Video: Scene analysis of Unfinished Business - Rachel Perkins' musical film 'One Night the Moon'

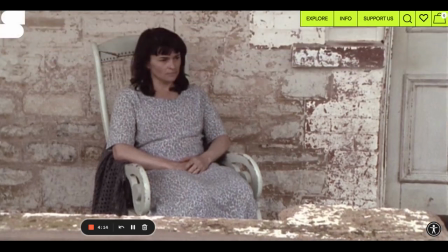And then immediately it cuts to this great scene of Rose seated in the rule of thirds on the veranda, veranda bound, bound to place. And remember, in the context of the film's setting, the diegesis of the film. She is a woman in the 1930s.
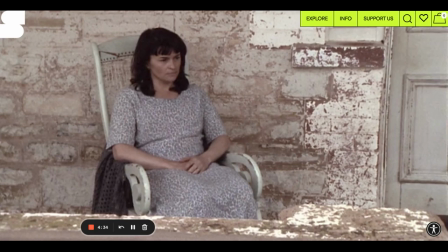She is marred and effectively manacled by the expectations of Australian society of the time, of a woman's place being attached to property. Because in many ways, she, like her sisters, were property to many men.
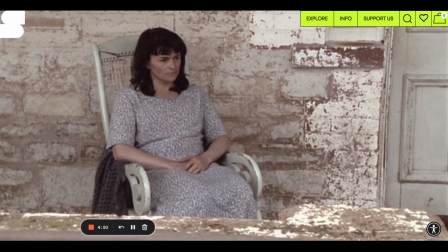And we see this as a recurring concept throughout Australian literature. Don't get confused, but if we think about Henry Lawson's The Drover's Wife, the fact that the titular figure, The Drover's Wife, she is bound to the property while The Drover is out exploring.
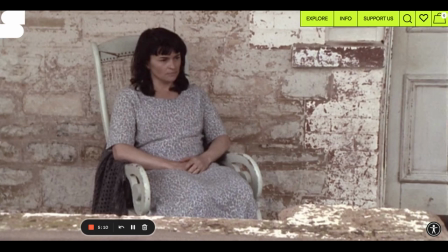So many of these concepts translate. So we've cut now immediately from those beautiful mountainesque vistas, obviously connecting to that Aboriginal spirituality and connection with country,
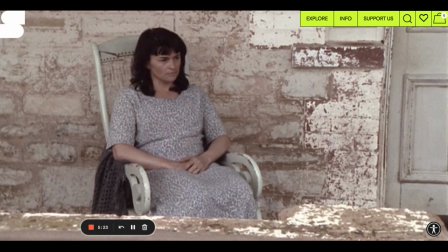to this place on the veranda in this rule of third shot. A beautiful long shot here. We've got a bit of setting and we've got her position on the armchair looking with offering gaze out into the distance.
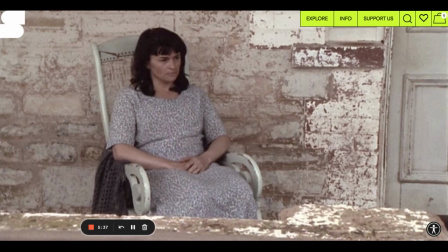What is she looking for? She's contemplative. She's exploratory. She is considering her place as a woman. And I think in many ways Perkins is encouraging us to think about those notions through her unique directorial voice.
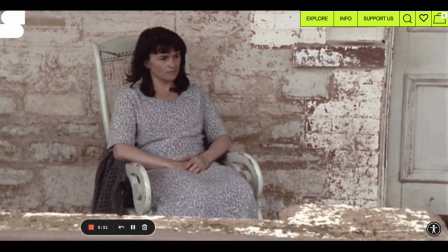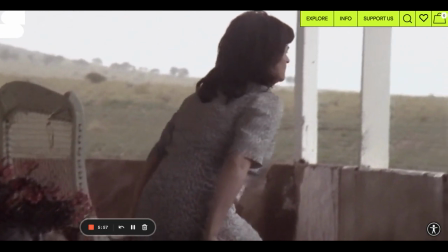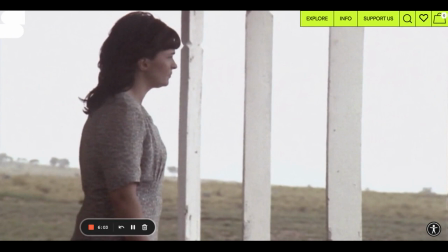okay the way this scene opens up immediately we transition through cuts and remember this is something perkins will utilize expertly she will cut between shots we're immediately moved to a shot from the rear seeing rose setting up from
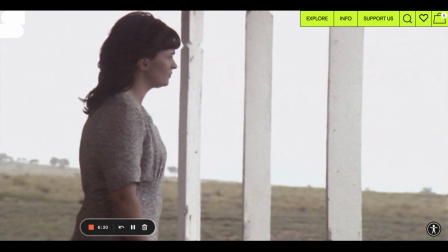her armchair from her kind of rocking chair about to enter into this piece the musicality of the scene the the the riffs and chords of the guitar starting to play to this piece and she's taking action she is now
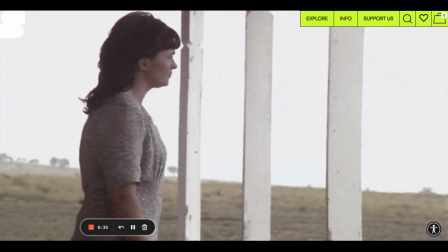becoming affirmative within herself remember this is very late in the film we're in the third act of this operatic film we're in a stage where rose lambasted by her husband's prejudice and his controlling disposition iconic
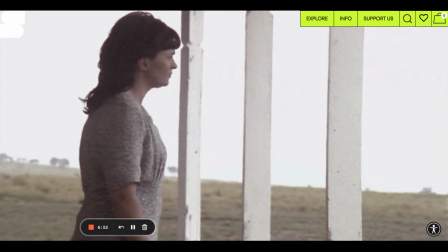of masculinity of the time and in a lot of ways early 21st century masculinity is now no longer subjugated by those ideas. She's, in fact, taking action here. She's getting up. She's moving beyond. And notice the beautiful mise-en-scene here.
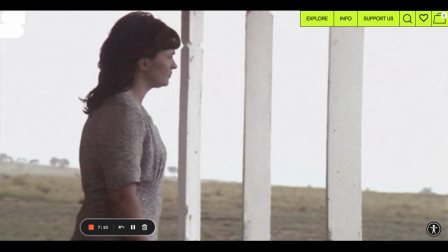We have these, you know, veranda posts, support posts. Obviously, the intended post is a pitch up the roof. But you could suggest they serve as metaphoric symbols of her entrapment,
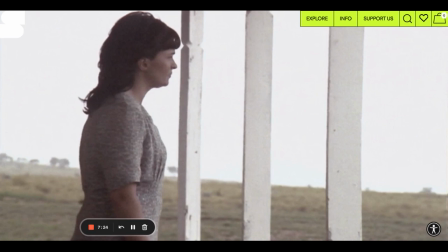her incarceration due to male expectation of women in the time. And she's no longer bound by those. She's becoming self-assertive and she's going to break free of those.
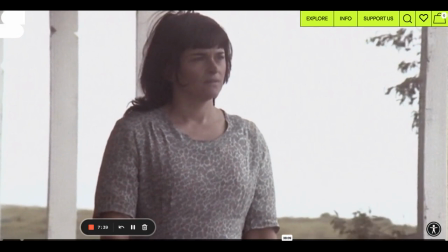And listen to the positive tone of this music, okay? The way it inflects her awareness, her epiphany and coming to terms with her plight and realizing that as unfinished business starts to clean up, that she needs to take action now.
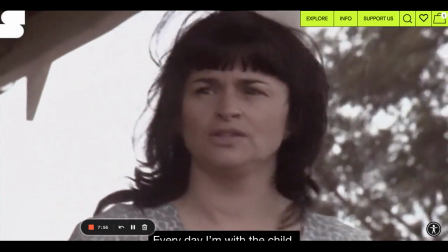Every day I'm with the child.
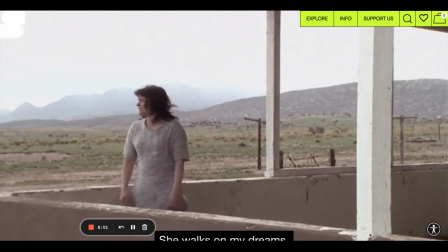She walks on my dreams.